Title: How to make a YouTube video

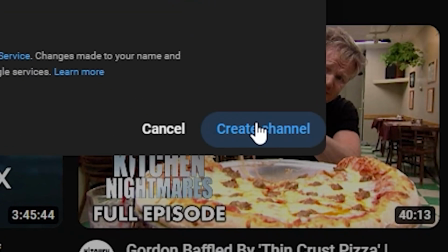0s
You have created your YouTube channel and now you want to record and upload your first YouTube video. Or maybe you already have posted some videos but you want to know how you can bump the quality just a tidy bit. Hopefully in this video I can show you how. If you haven't decided yet on what type of videos you're gonna make or you don't know how to make a YouTube channel, I will provide some links in the description so you can check out some other videos that I created and subscribe if you enjoy the content.
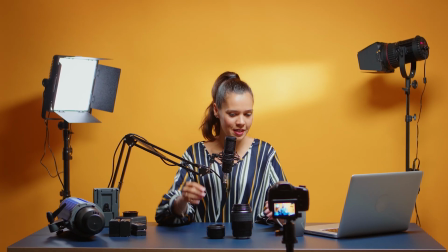25s
First of all, we need to set up your studio, and this will be different if you are creating a podcast, gaming, vlog, whatever,
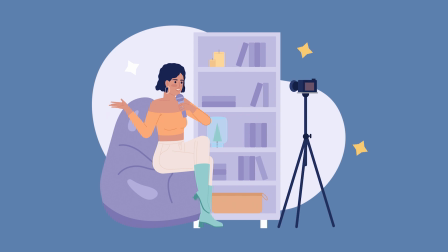32s
but most of the stuff that I'm going to talk about in this video will apply for each and every one of those.
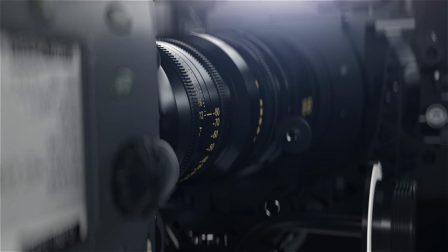38s
If you would like me to make more of a detailed video where I go through all of the camera settings, to make those small adjustments to make your whole video pop even more, let me know in the comment section and we can probably make that video too. So now we need a plan.
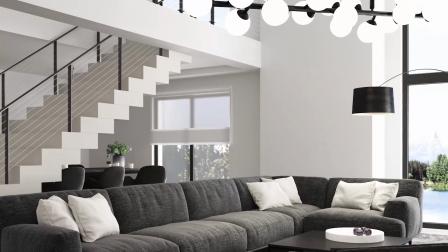51s
We will need a room or a place where you can film your videos. ideally a space where it's not that noisy it has natural lights maybe it
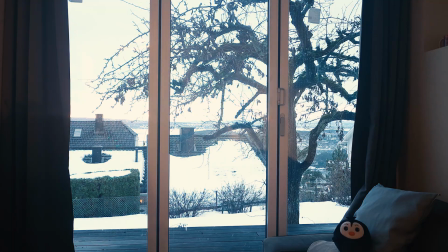59s
has a window or something so you can light up the room and make it pretty simple maybe somewhere you can often go back to and create
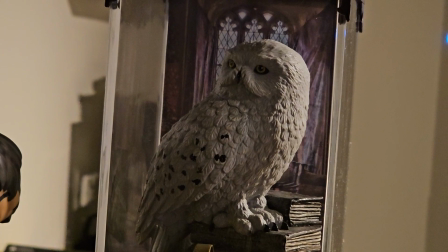67s
sort of like i have here a studio environment and you can tweak all of your background and your lights and it
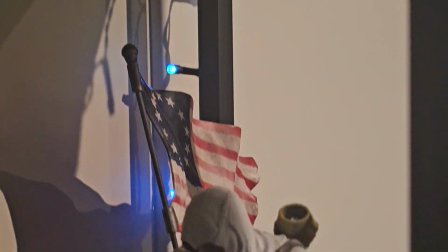74s
will be kind of like your personal studio it doesn't have to be a big space but we need to find somewhere in either your house,
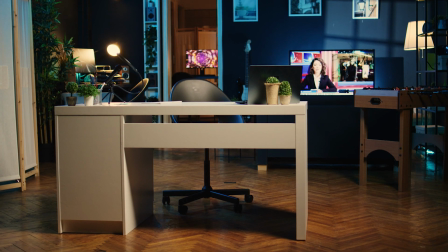82s
apartment, garage, whatever, where you can make it personal and make it a bit more professional than what you see other creators do where they are just sitting in front of their computer with a webcam. We can still use a webcam but we can use some lights and stuff to make it a bit better I guess.
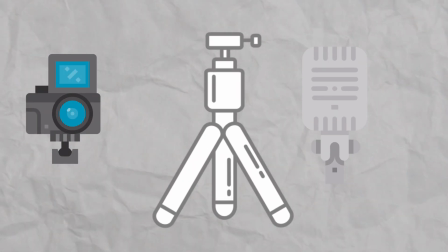101s
So the stuff that you will need is most likely a camera and a tripod and a microphone and some good lights and that could be super expensive but most
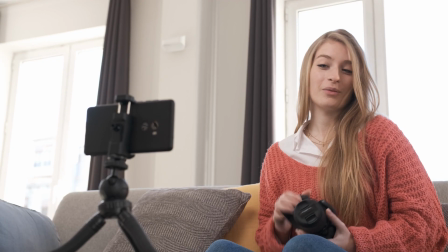108s
people have the best camera in their world in their pockets you can use your phone if you have a relatively updated phone most smartphones today will have a really good camera and if the camera quality isn't 4k pristine perfect we could still make it work so now that you have everything you need to record your first video you will need to figure out where in the frame you're gonna be there is something called the golden ratio
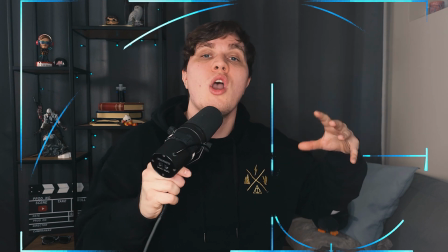133s
and And that is a whole other thing that we can talk about in another video. But that basically says try to stay in the middle of the frame. Have some air around you so the viewer don't feel like you are squished up in the corner.
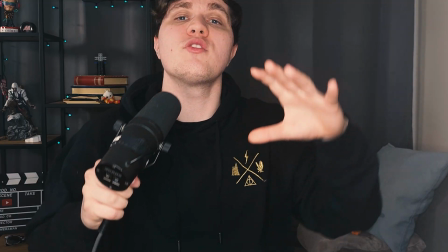146s
And don't be too close. And not like this. Grab some books or whatever to prop up the camera or your phone. Make sure that you get the camera and eye level so the viewers can see you. If you spend money on lights or you find lights that you have in your home.
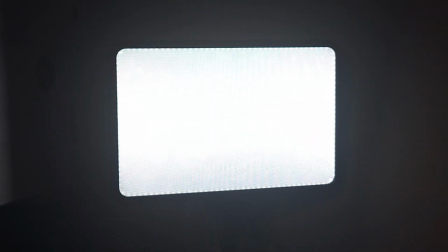160s
Make sure that the lights are giving off like a white color. not like a warm yellow color because that can be a bit tricky afterwards when you are editing
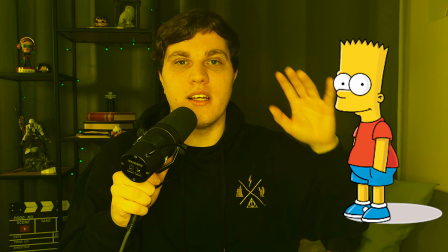169s
the video your walls and your skin are like really super yellow and it looks a bit bad and it can also help actually to turn off the lights in your room and create new light sources because the lights in the room can be flickering on the camera easier for you to control the whole environment if you set up your lights yourself but you can always put like a light or a lamp or something in the background of your video as long as that light doesn't give any flickers or doesn't turn the picture to yellow. Okay so now that you have your room and all of the things that you need to film your video we need to figure out where in that room are you going to film it.